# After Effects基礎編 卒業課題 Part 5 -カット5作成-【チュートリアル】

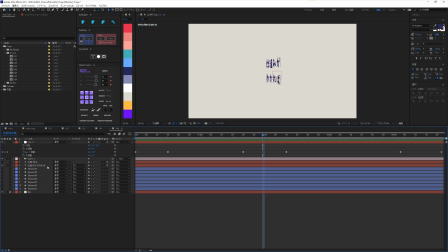737s
反転する1フレーム前の59フレームに時間を合わせてテキストを選択し、Altを押しながらカギカッコの閉じるを押し、レイヤーの再生範囲を指定します次に非表示にしていたもう一つのテキストレイヤーを表示させて
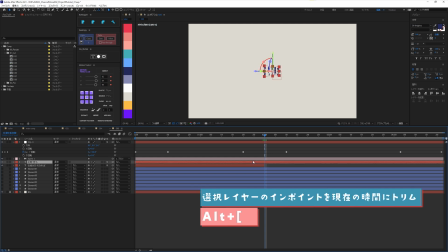753s
次のフレームでAltを押しながら鍵加工を押してレイヤーの開始フレームを指定します
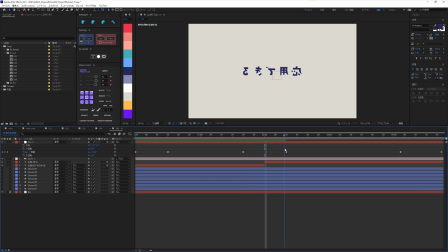759s
カメラが回り込むことで2つ目に表示される文字が反転しているので修正しておきましょう修正方法はいくつかありますが今回は回転させて修正します
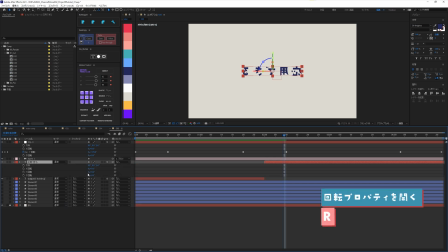770s
Rを押して回転プロパティを表示させますY回転を180度にして反転させますさらに時間を進めて再度テキストが反転してしまう前のフレームに合わせてボルト押しながら、クギカッコの閉じるを押して、レイヤーの再生範囲を切っておきます。
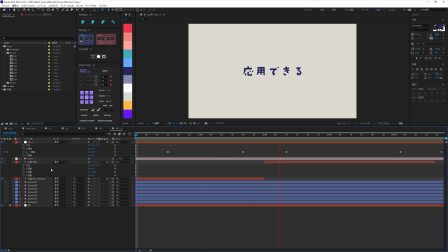788s
一度再生してみましょう。回転のキューがあるときにうまく文字が切り替わっていればOKです。これでテキストアニメーションとカット全体の流れを作成することができました。あとは冒頭に作成した図形を空間に配置していきます。
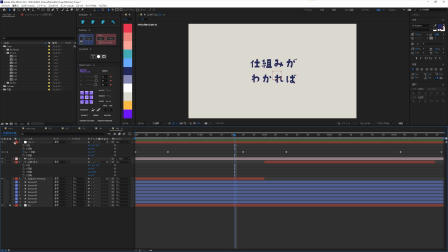804s
図形を空間に配置する方法はいくつかあります。プラグインやスクリプトを使用してランダムに配置させたりできますが、
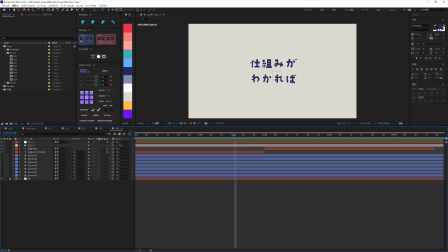811s
今回はただただ時間をかけて配置していきます時間をかけて手作業で配置するメリットがあります
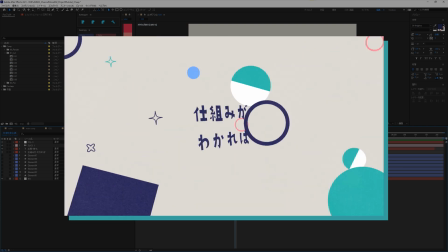818s
それは自分好みに配置デザインできるということです今回の場合だと文字が中心にあり読んでほしい文字に図形が被ることは許されません
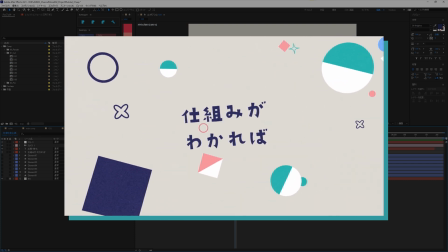827s
なので全てを自分でコントロールできる手作業での配置は悪くない手だと思いますデメリットは面倒ということだけですでは頑張って配置していきましょう
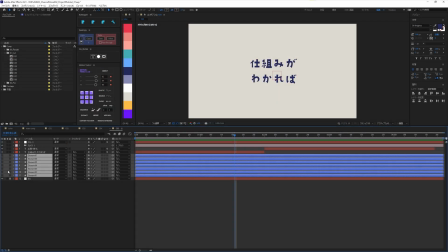838s
まず図形をすべて表示しておきます適当に位置をばらしておきます次に全ての図形を3Dレイヤー化しましょう当然ではありますが図形を3D化したことでカメラの動きに合わせて図形の見える角度も変わります今回のCUT5を確認してみましょうテキストはカメラの動きに合わせて見える角度が変わっていきますが
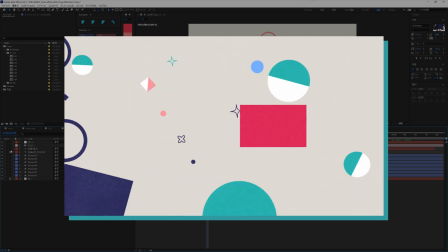863s
周りにある図形は常にカメラの方向を向いていますこの状態になるようにレイヤーを設定しましょう
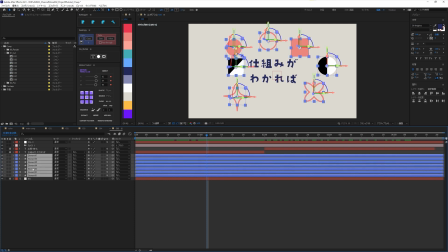870s
図形をすべて選んでからレイヤーの上で右クリックを押しトランスフォームから自動方向を選択しますすると自動方向を設定するウィンドウが開きましたその中にあるカメラに向かって方向指定を選択してOKを押しましょう
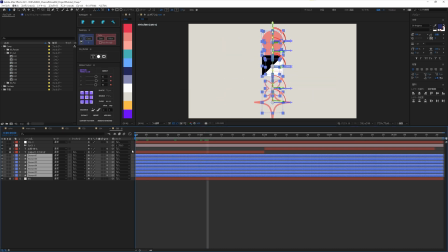887s
一度時間を動かしてみましょう図形が常にカメラの方向を向くように設定できました
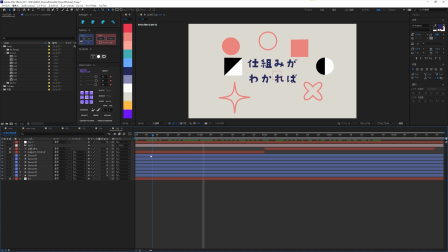893s
ではこの状態で図形を配置していきますコンポジションパネルの右下から2画面に変更します
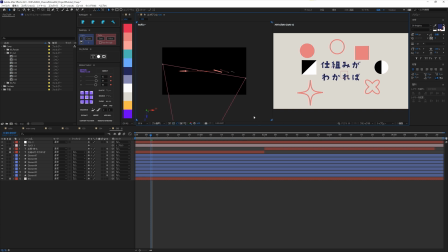900s
どちらか1つをトップビューにして真上から確認しますサイズを変更したり位置をランダムに配置していきましょう奥行きのある空間を意識して文字から離れた場所にもしっかり配置することで
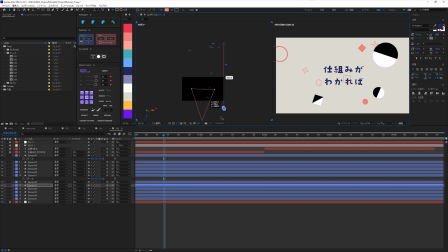913s
遠近感が出てアニメーションが良くなります時間を動かしながら文字に被らないように気をつけながら調整していきます
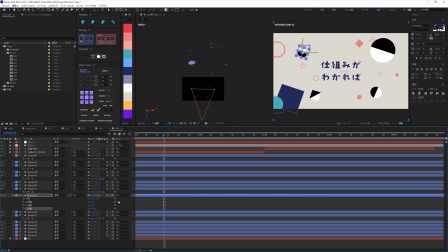920s
画面全体のバランスなども考えながら配置するように心がけてください
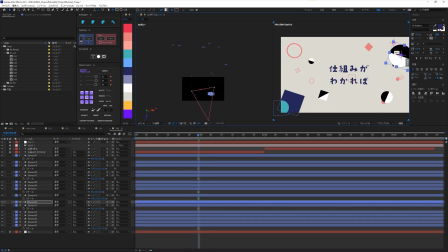926s
私も場合は同じ図形かつサイズが同じものを近くに置かないようにします
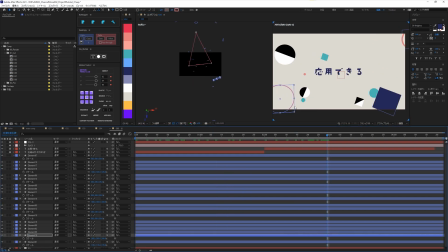931s
もし同じ図形を配置する場合はサイズや角度を変えて違いを出してランダム感を強めます
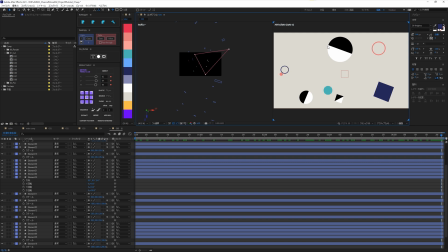938s
模試から離れた場所にもしっかりと散りばめておきましょう図形の配置ができたら色もそれぞれ変更しておきましょう
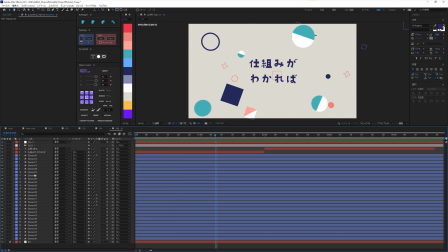946s
うまく配置できれば完成間近です図形の配置ができたらカメラを選択してRを押して回転プロパティを表示します
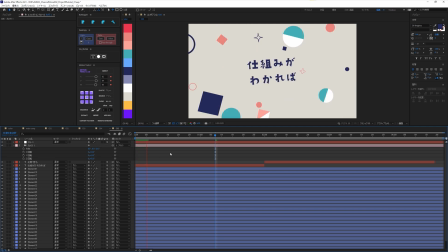955s
Z回転を5度に変更して少しだけ傾けておきますでは最後に次のカットにつなげるためのシェイプを作成します
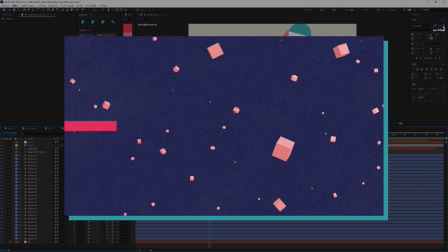963s
カット6では長方形が移動するアニメーションがありますこの長方形のアニメーションをカット5の時点で画面に出しておきますカメラの動きも相まってスムーズに画面を切り替えることができますでは作ってみましょう長方形ツールに切り替えます
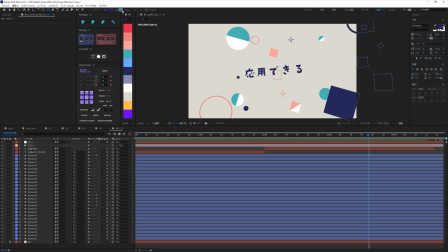980s
塗りだけが有効になっている状態にして色を変更しておきます